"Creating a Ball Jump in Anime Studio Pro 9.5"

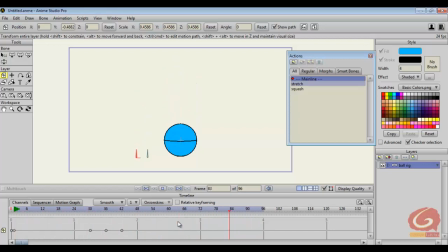It doesn't have any weight on the ball, just moving up and down. So how to give a particular weight on this ball? So first of all, you need to create this or convert this keyframes into bezier.
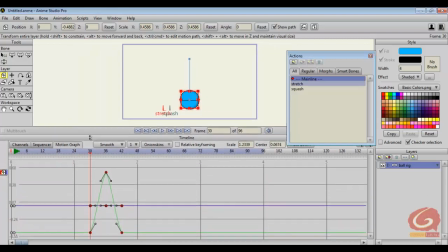Now go to motion graph, double click on this.
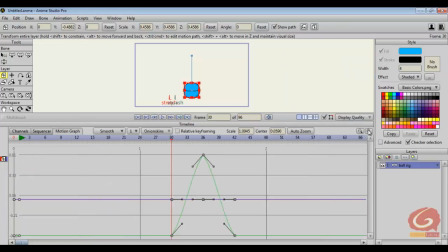I'll zoom in the type frame a bit. You can see I have this curve, the green curve, which defines my height of the ball.
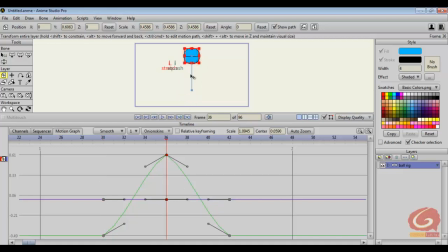So this is the maximum height, and this is the ground level. You can see on each keyframe there is a line which is known as the tangents, with the help of which you can manipulate this to make the ball go fast or slow.
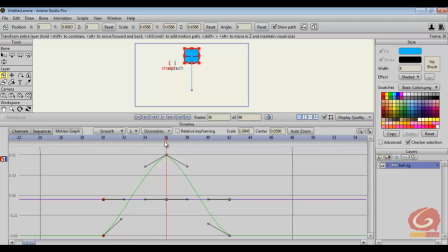So on the 36th frame, you can see the ball reaches the maximum height. So here in this particular position, what happens is the ball, because of its certain force, it reaches this height and it cannot go any further.
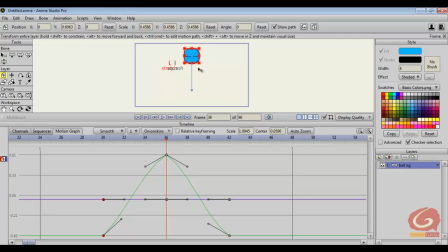So what happens is in this portion the animation becomes slower. So to give that feeling of weight, you'll have to make these tangents flat on the both sides.
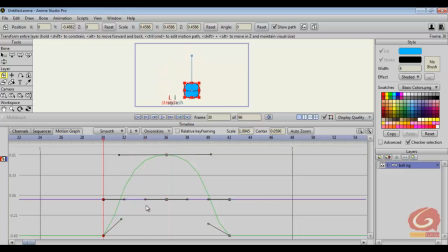Now on the starting point from the ground, when it jumps up to the maximum level, the animation is quite fast because the maximum force is applied to go up towards this maximum height.
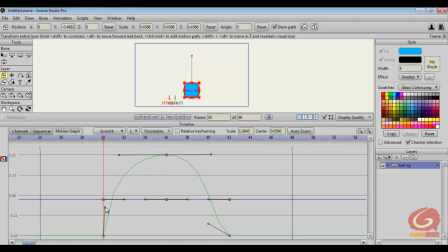So for that, if you make this tangent like this defines the animation is fast in this particular point. Again, while coming down, it's slow and then hits the ground pretty fast. That is why, because this ball will be having some weight and gravity will be
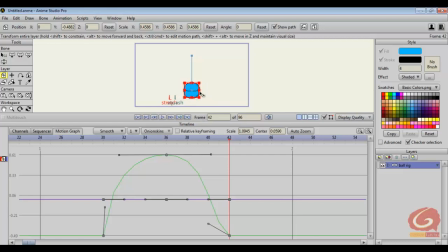continuously trying to bring this ball down to the ground. So definitely we'll have to make this fast as well.
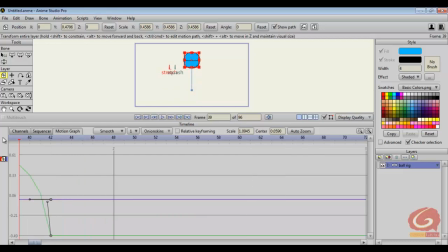So if I play the animation, now you can see, if you go to keyframes,
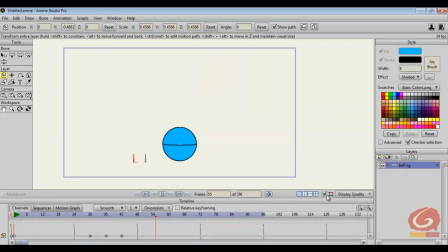play, see, it's pretty fast now. Okay, now we have decided the speed of the speed of the ball and have given some weight to the animation.
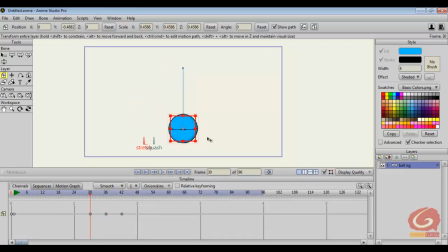Now it's time for us to set the property of the ball, how the ball is. Like we say this the ball that the ball is pretty stretchy and squishy. So for that, what we will do is use the smart bones.
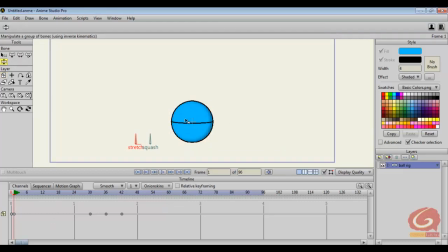How to do that is, first of all, we'll have to make the anticipation part. Whenever in real life, whenever we jump, what we do exactly is, at first we prepare ourselves to jump to the maximum height.
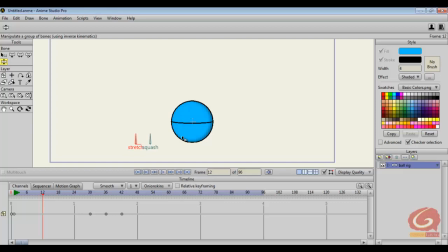So in that preparation time, what we do is we squash our body down a bit, like we sit down a bit, bending our body, and then we hold for a second and then jump.
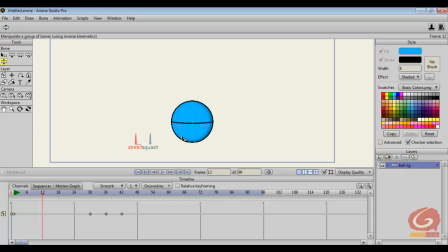The holding part is like, it's not very static, our body parts move a little bit.